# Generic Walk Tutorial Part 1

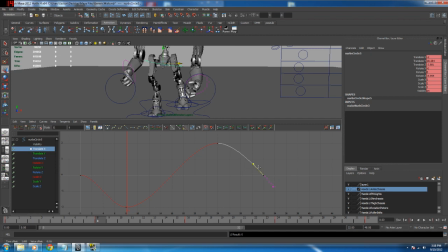[41:38]
I'm going to edit this curve so that it's a nice matching curve on both ends.
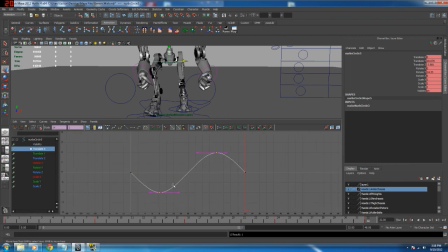[41:58]
And I'm going to go ahead and do my weighting on these tangent handles, which means we'll need to readjust this. That's okay.
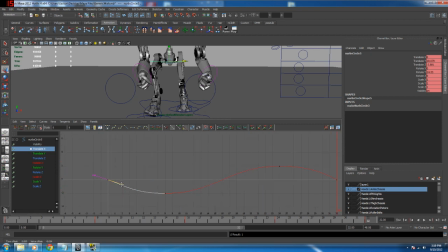Like so. Really heavy walk this. Really.
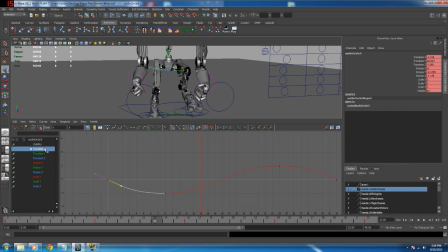[42:32]
A character like this would really need to reposition his weight because he's very top heavy, so he'd actually need to put a fair bit of effort into balancing himself over each leg as he traverses. Now I'm going to adjust the rest of my rotations, so I'll go to my Y rotations.
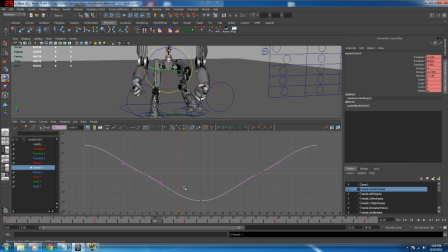[42:50]
I'm going to get rid of these two keyframes because they're just going to sort of chop up my animation and make it not quite so smooth. I'm also going to grab all of these tangent handles, free their tangent weights, and actually make them a bit heavier, give it a sense of actually sort of forcing his action a bit more.
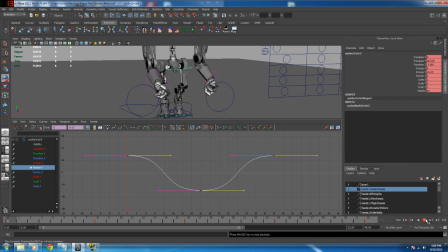These rotations as well, just the same as I did before. Actually, I'll weight the tangents first because then I'll have to come back and do those parts anyway.
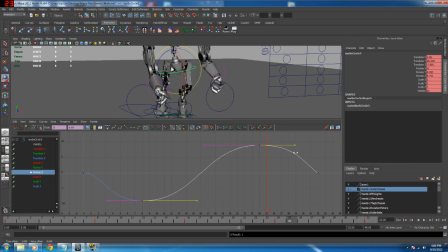Now we should see that we've got a really swingy action as he's sort of walking.
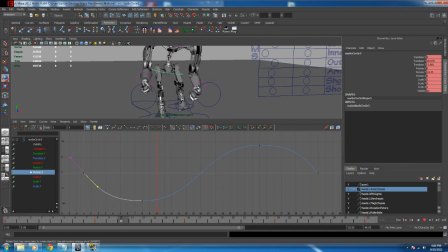[43:43]
He's really putting a lot of effort into taking these steps. Now the top of his body is really moving a lot, but we're going to sort of cancel that out by animating the sort of upper torso controller.
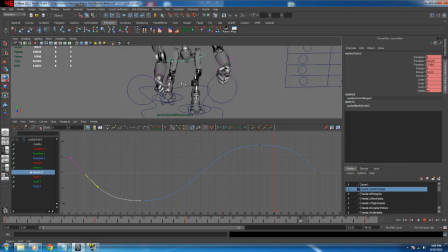[43:56]
For the moment, I'm basically just sort of focusing on his legs as much as I can. Now I'm going to add a little bit of X direction to these legs.
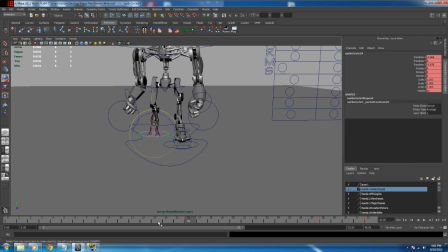[44:10]
So this position here to frame 16, I need to move inwards a little bit.
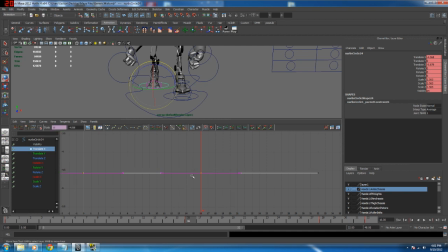[44:18]
So I'm going to go to my rotate, translate these ones, and move these in a fraction. Not a huge amount. I don't want it to be too feminine, but I do want them to come in a little bit if he's sort of trying to step in line.
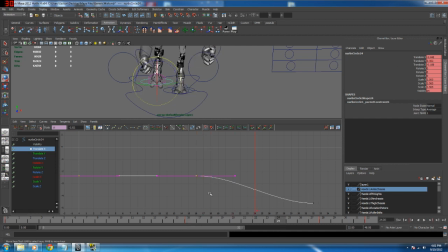[44:38]
And this end frame will go back to there as well. So at frame 24 on the translate X, I'm going to set a key. And then I'm going to grab information off this curve because I want this curve to be back at that point. So I'm going to copy that, select that keyframe, and then paste that information in.
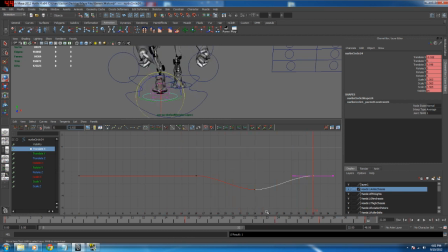[44:57]
Then we should get the leg swinging out as it's coming back around. I might actually make him flare his leg out a little bit more than you would expect. There we go, we've got a nice sort of curve happening there where he's really sort of swinging his leg out before he comes in for the stamp.
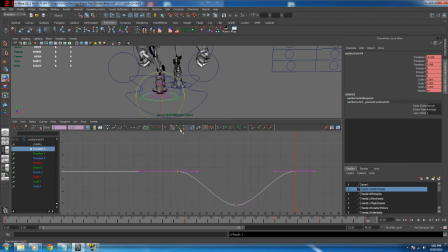[45:16]
And again, I'm going to grab these tangent handles and just weight them. Come on, let me select it.
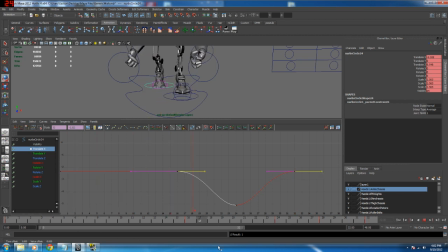There we go, a nice sort of smoothed out. So now we need to do the same thing with the other foot.